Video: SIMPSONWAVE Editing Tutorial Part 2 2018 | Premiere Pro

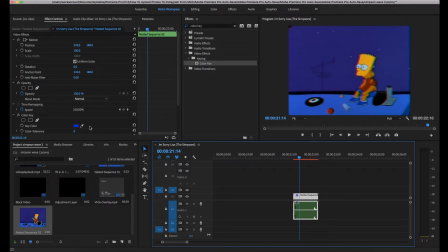4:07 And what you're going to want to do is you're going to want to click this eyedropper tool. You're going to want to go over to your view window, and you're going to want to click on the background, and then you're going to want to come down and mess with these settings.
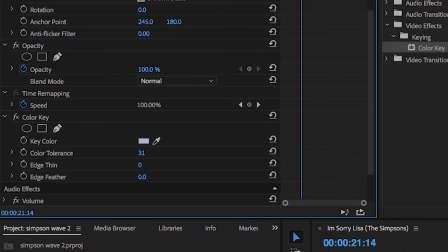4:18 I'd usually set the color tolerance to about 30. Then you're going to want to mess with like the edge thin
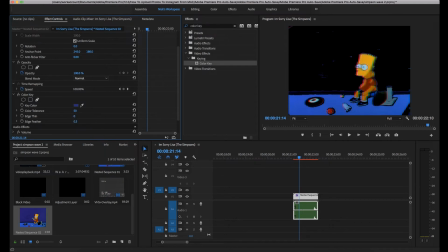4:25 and feather and stuff like that, just to try and make it look how you want it. When the background's dark, it means there's nothing there, so we can put clips underneath it. To put a clip underneath it, we literally just drag this up.
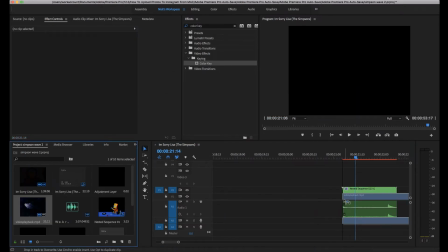4:38 I'm going to use a clip from this really old cartoon from like the 1950s. This clip here is just a spaceship going through space.
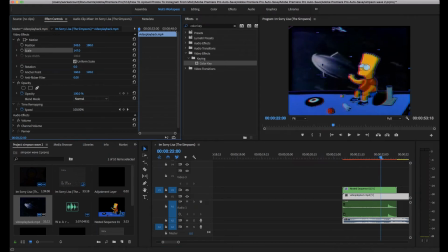4:45 I'm going to scale this so that it fits in the frame. With this, I'm going to press C and I'm going to cut it. I'm going to press V and then delete this. Now I'm going to press R to bring up the rate stretch tool again and stretch this clip out a bit.
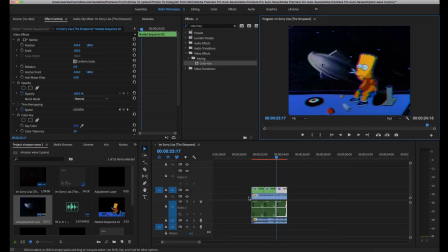5:01 So now we have this, I'm going to go back to the original edit, and I'm going to go through some of the effects we put on top of that.
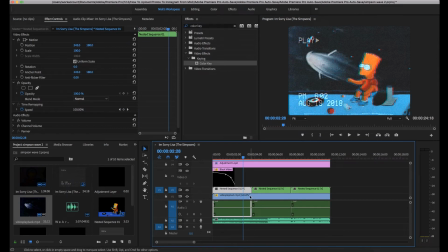5:08 One thing I did do in this that I didn't do in the other one is I reversed the clip so that the plane is flying backwards. The way I did that is I just pressed Command R to go into the clip speed slash duration, and I just click reverse speed.
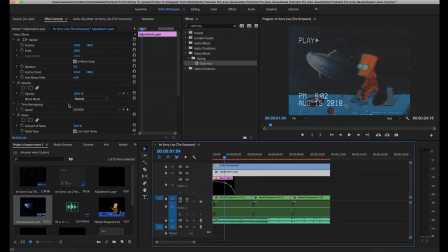5:24 Then on top of this I added an adjustment layer, and on this adjustment layer I added a noise plugin to add some of this grain, as you can see on top of the image, and I also added my personal color grading that I use for my cinematic videos, and it worked really well here.
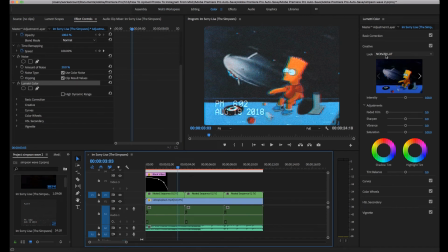5:40 It's just a lookup table LUT that kind of changes the color of everything. I thought this made it pop more and made it look more Technicolor, I guess. I don't know. But it looks kind of cool, and if you want this LUT, I might release it.
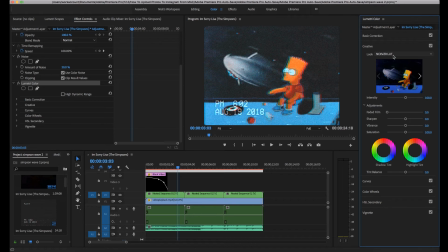5:55 I'm thinking of selling it, but for like very little money, like 20p or 50p or something like that. So you wouldn't really break the bank, and this is a really cool LUT. I use it with all of my videos.
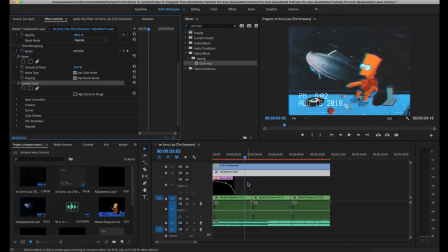6:05 Yeah, tell me that you'd be interested in that down in the comments below. On top of this, I then added a VHS overlay I found on YouTube. I just put it on top of everything, changed the blend mode to linear dodge, which is add, and then set the opacity to 64%.
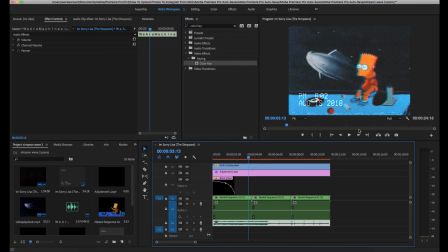6:20 The last two things I did was I added music. This song I found on YouTube and I really liked, and it really kind of fitted the aesthetic of like space travel and stuff. I'll link it in the description, go show it some love. And I also added this fade in. I couldn't be bothered to nest the whole thing and add an actual fade in, so I just created some black video,
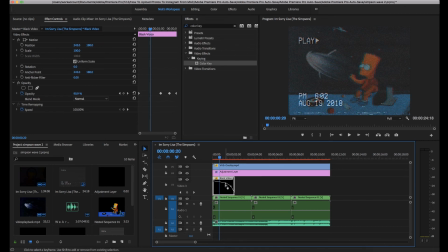6:38 put it on top, and then keyframed it to lose opacity over time. If you want to get one of these black video things, you just come down here to new item, click it, and then click black video. Thank you for watching this video, I really appreciate it. If you're new to the channel, make sure to hit that subscribe button and turn the bell notification button for updates whenever I upload a new video. New chapter episode 2 is hopefully coming sometime this week. It's almost fully edited, here's a little snippet.
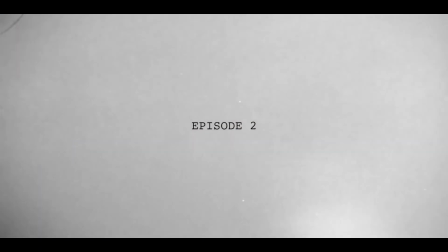Anyway, so if you like this video, please leave a like down below, and if you have any other tutorial suggestions, please leave a comment as well. I'd really appreciate it. Thanks for watching, and I'll see you guys in the next video.